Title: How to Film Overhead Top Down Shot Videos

Number six is hands down my favorite piece of gear to get top-down shots the dinkum systems action pod pro with a camera mount sized thread
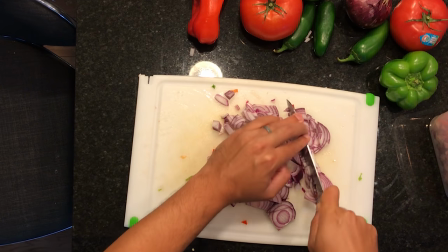on one end and a sturdy clamp on the other this makes it the quickest most versatile piece of gear to mount your camera almost anywhere also if
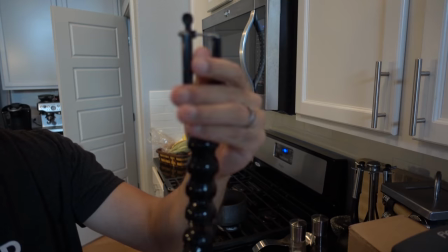you want to accomplish this and you're only using a cell phone you could use a cell phone mount or there are gooseneck clamps on amazon to do this
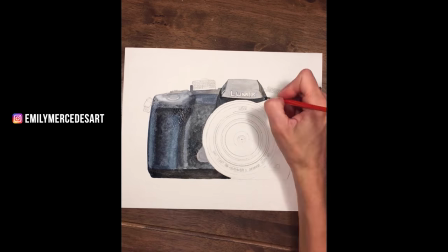exact same function as well my sister-in-law at emily mercedes art on instagram would hang her cell phone from a lighting fixture above the
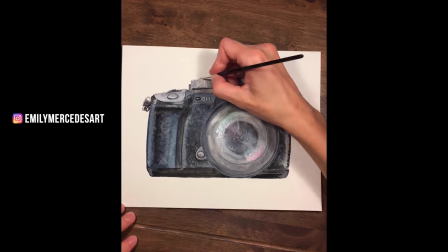kitchen table with one of these to get her painting time lapses.
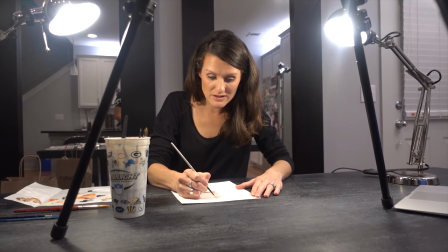If you notice in this shot though, I'm using a tripod pointed down to film her time lapse, which leads us to number seven, using a tripod.
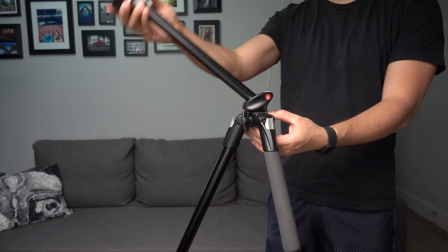This is a great option for heavier cameras.
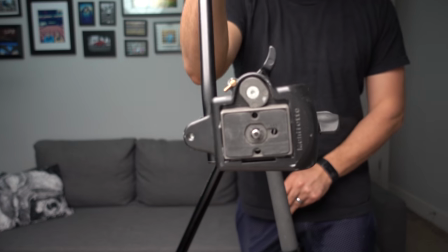My Manfrotto tripod has an option to extend the tripod head out at a 90 degree angle, pointing the camera downwards, but I do have a 50 millimeter lens on the camera.
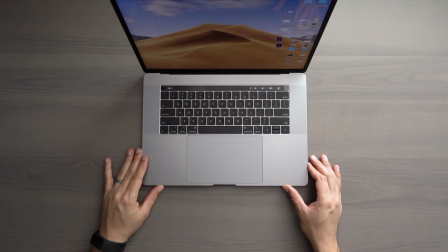This is more in the telephoto range, so it has to be further from your subject, but you don't have to worry about your tripod legs getting in the shot because the image is so punched in.
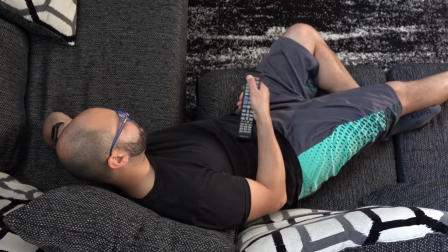Another drawback of this technique may be that you bump into your tripod legs while you shoot,
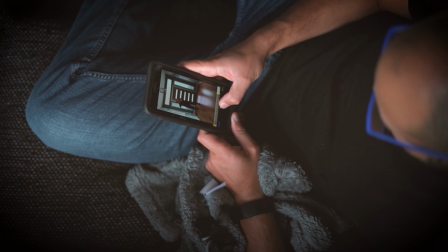but I find myself using this technique often to do top-down shots with my bigger cameras.
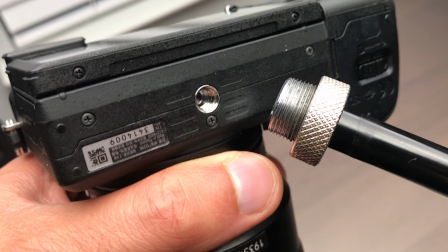Method number eight is to use a microphone stand. Unfortunately, the threads on a microphone stand are not the same as what goes into a camera, but if you already have a microphone clip,
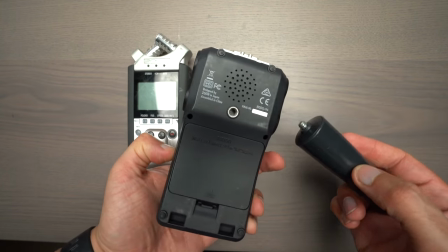what I like to do is use the dummy microphone handle that came with my zoom recorders, and that handle does come with the threads that go into cameras.
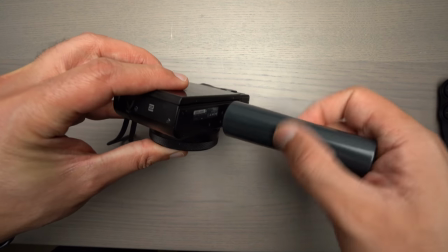So instead of placing my zoom recorder on the microphone stand, I just use my camera.
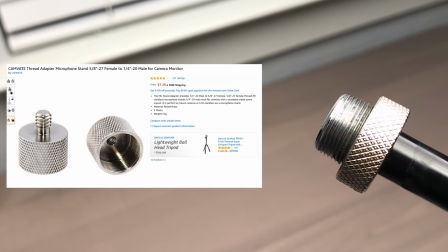But if you plan on using your microphone stand a lot, better, more permanent options for this would be a stage microphone stand to camera thread adapter,
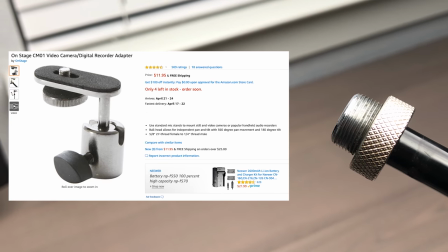preferably one that allows you to swivel the angle of the camera at the end or buy an adapter that allows you to put a small tripod head
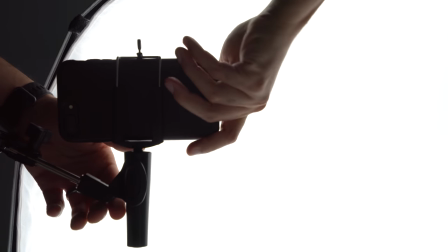on the end of the microphone stand. And sticking with this concept of using microphone stands, technique number nine is to use a scissor boom arm that is normally used for a microphone.
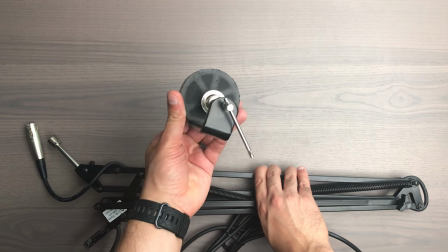These are commonly held in place on a table by a clamp that has a hole for the boom arm to slide into.
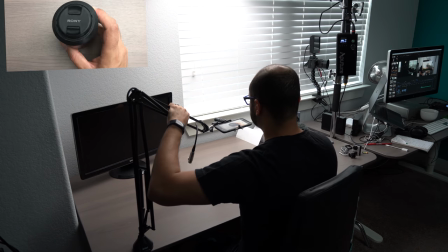Utilize all the same adapters that I just mentioned and this makes for an easy to move around solution for tabletop overhead shots.
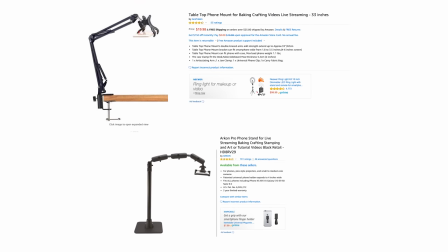Again, if all you're using is a cell phone, there are some cheaper options on Amazon to do this exact setup.
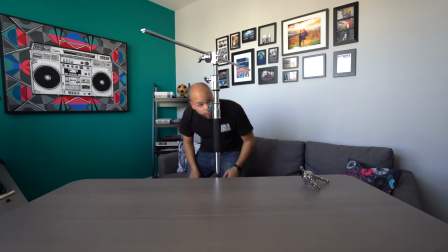Method number 10, I think, is the preferred option if you're using a heavy camera and that is to use a C-stand.
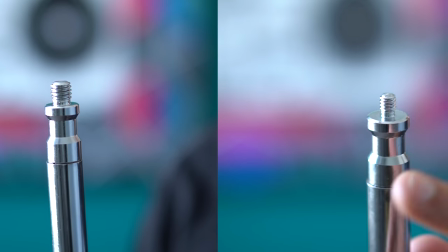The Flashpoint C-Stand that I have comes with specific threads on the end of the boom arm that fit tripod heads and cameras Thus
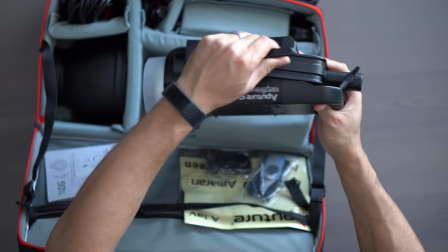making it a one-stop shop to get top-down shots from those higher positions Another plus is you can also rotate the arm to get a shot like this
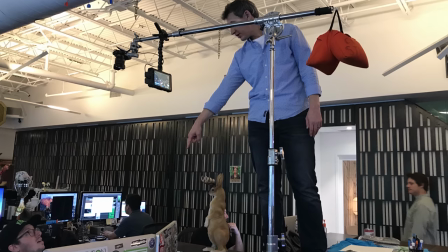Just be sure to use proper counterweights and if you look closely You could use that Dickem Systems ActionProd Pro to hold your monitor
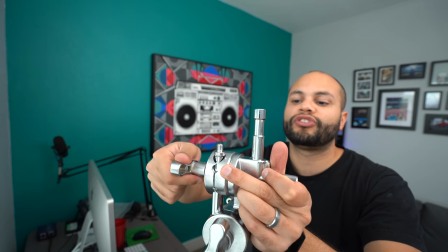while shooting Being able to mount your camera to a C-Stand properly is crucial too So I'll link some of the options on how to do that in the description
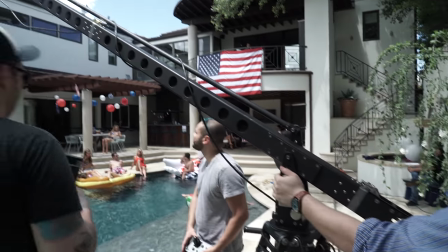below Method 11 is mostly for high-budget production work, but if you have the money, renting a jib can yield amazing results.
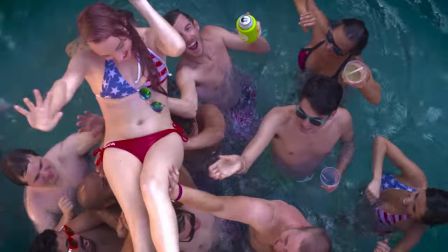For a music video that I shot, we hoisted a Sony FS7 over a swimming pool to get some pretty cool angles.
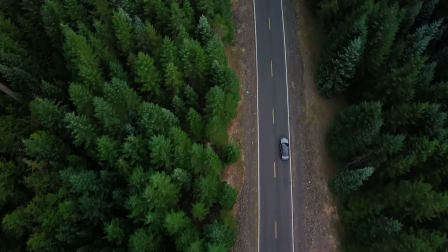Method 12 is pretty self-explanatory, using a drone. It's great for outdoor shots and establishing scenery.
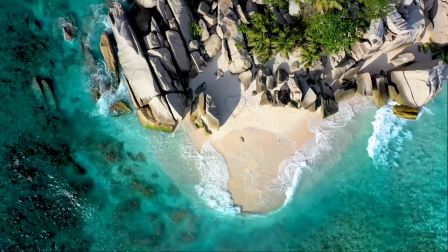Tough to use indoors, but I've seen it done.
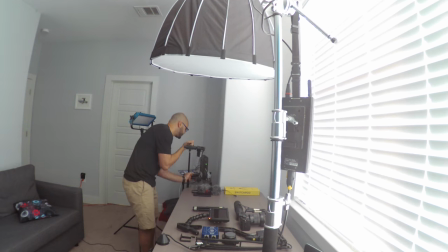Now that we've gone over the type of gear that you can use to shoot overhead shots, let me briefly give some examples of how to light an overhead shot.
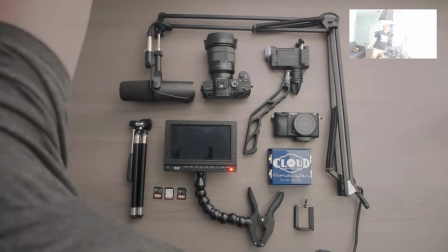Here we have no light except some spilling over from the closed window blinds. Opening up the window gives a nice soft diffused light over the subject,
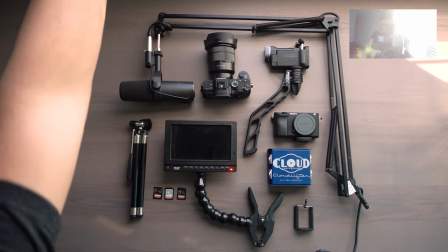which is why I highly suggest doing your shot by a window if you don't have access to any lights.
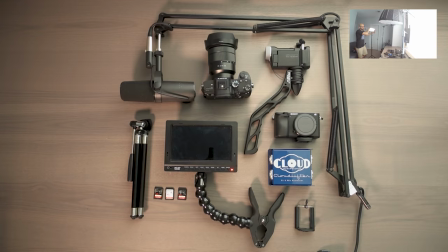If we were to turn on a secondary hard LED light from the opposite side,
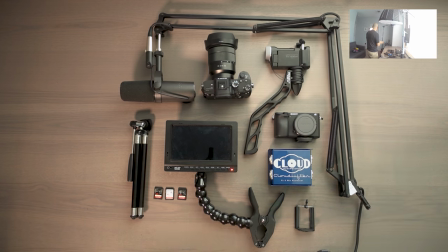things get a little weird because I have light coming from two sides and I think people are used to seeing primary light come from one direction.
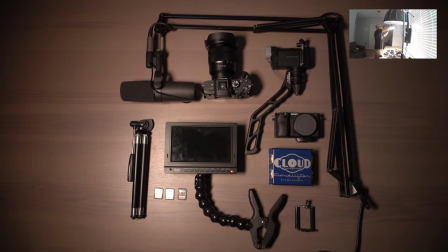If I close the window and only use the LED at a side angle, you can cast some cool long shadows on your subject.
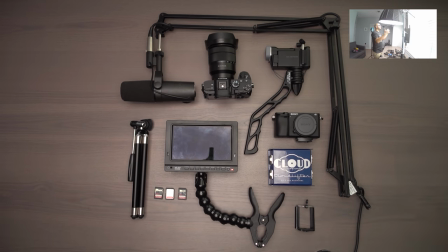Here I've turned on my softbox light above the gear and this creates some nice soft light with hardly any shadows on the material. The main drawback of lighting from above like this is that the glare gets on glossy textures. Since the camera is filming at the same exact angle that the light is coming from, it makes it tough to show off reflective surfaces unless you hold that item at an angle.